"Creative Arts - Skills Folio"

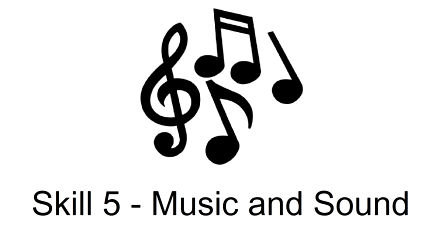9:19 Sound and music is capable of completely transforming a scene and change the mood and feeling from one to another.
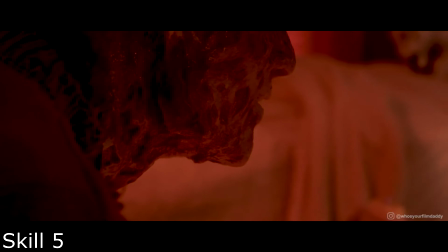9:25 For example, horror films are only scary because of the music and sound that is playing in the background.
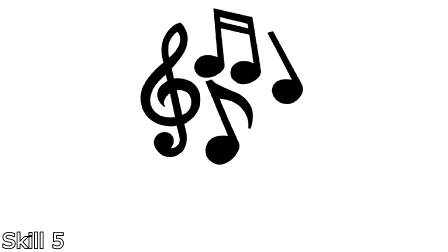9:33 Sound in film is identified in two different ways: diegetic and non-diegetic sound.
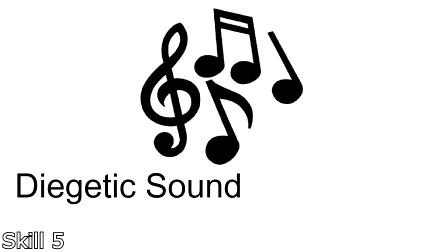9:38 Diegetic sound is described as sound that can be heard by the character on screen at the time.
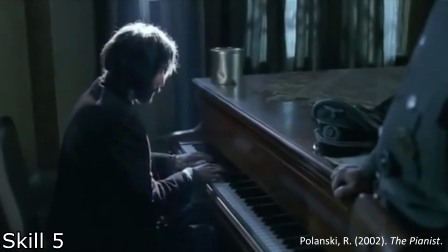9:43 For example, this scene from Roman Polanski's The Pianist shows the main protagonist playing a piano, with the German officer reacting to it.
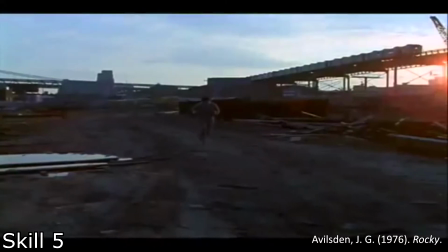9:54 Non-diegetic sound is sound that cannot be heard by the characters on the screen. This is most commonly music that is playing in the background to enhance the mood for the audience.
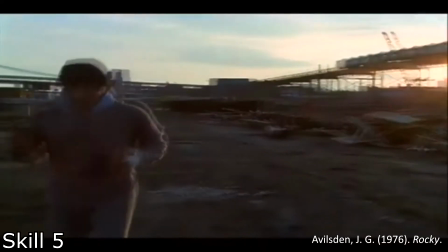10:02 It could also include sound from a reality show, such as the audience clapping or laughing, which tries to trick the audience to clap or laugh too.
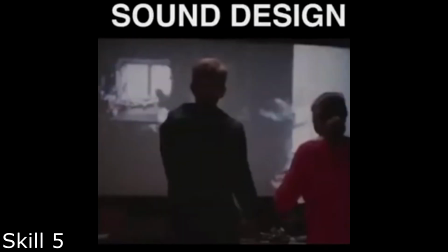10:10 One type of career that is a necessity when it comes to sound in film is Foley artists.
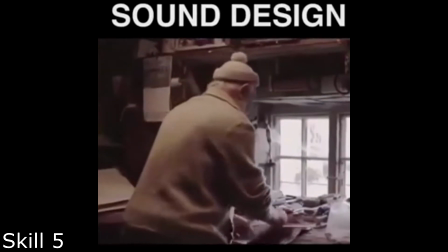10:16 These artists are tasked with creating sounds that relate with a shot that's on screen.
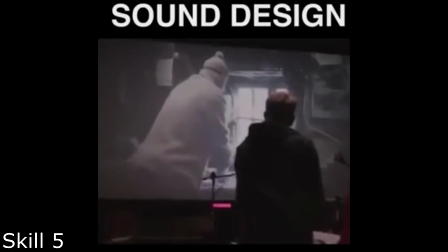10:21 These artists are skilled at making sounds from objects that make similar noises.
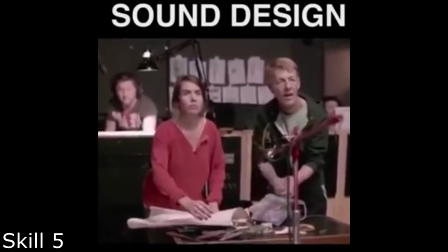10:26 For example, to create the sound of someone walking on snow, they put on boots and walk on sand.
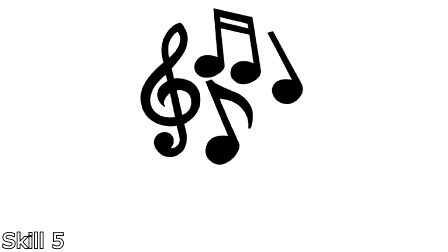10:33 Music is another type of sound that isn't always necessary when it comes to film. Music aims to match the tempo of what is going on.
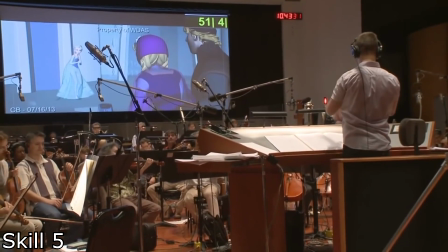10:41 One interesting thing about music is how it's able to change the feeling of the scene completely.
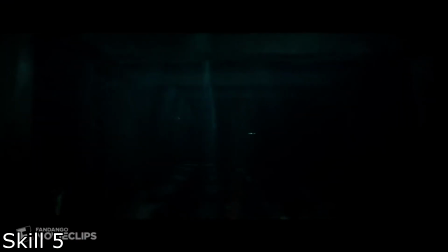10:46 The scene on screen is one example of this. We can see that the normal scene has ominous music playing, which makes the scene seem more intense.
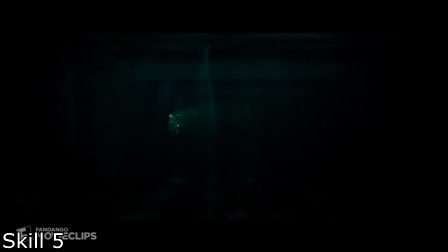whereas in the edited scene, it has circus music playing, so it just seems like a game for fun.
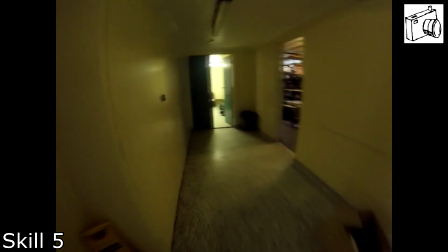11:23 In my film, I used sound at the start of the film to give the audience more information on what is happening on screen,
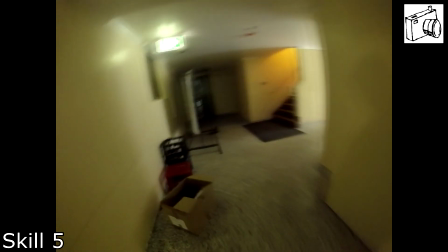11:30 despite having no video clearly playing. On top of this, it then merged into only having music as the audio.
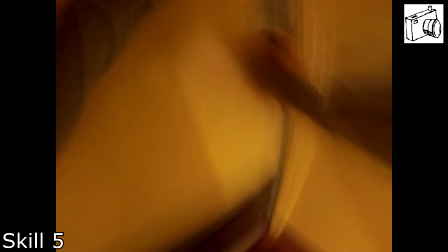11:37 This allowed the film to progress at the same rate as the music and was timed to match what was happening in the film.
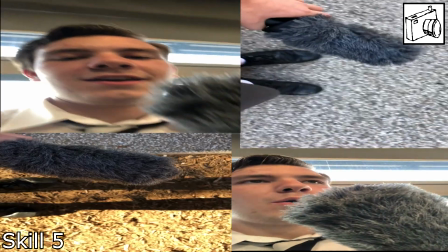11:43 As well as this,
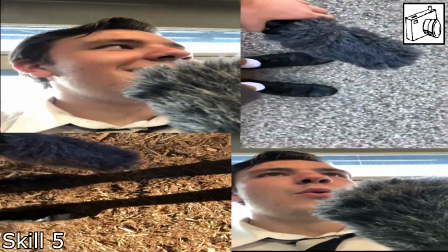11:45 I also tried creating my own Foley by walking on various types of terrain and breathing to create the sound effects used in the start of the video.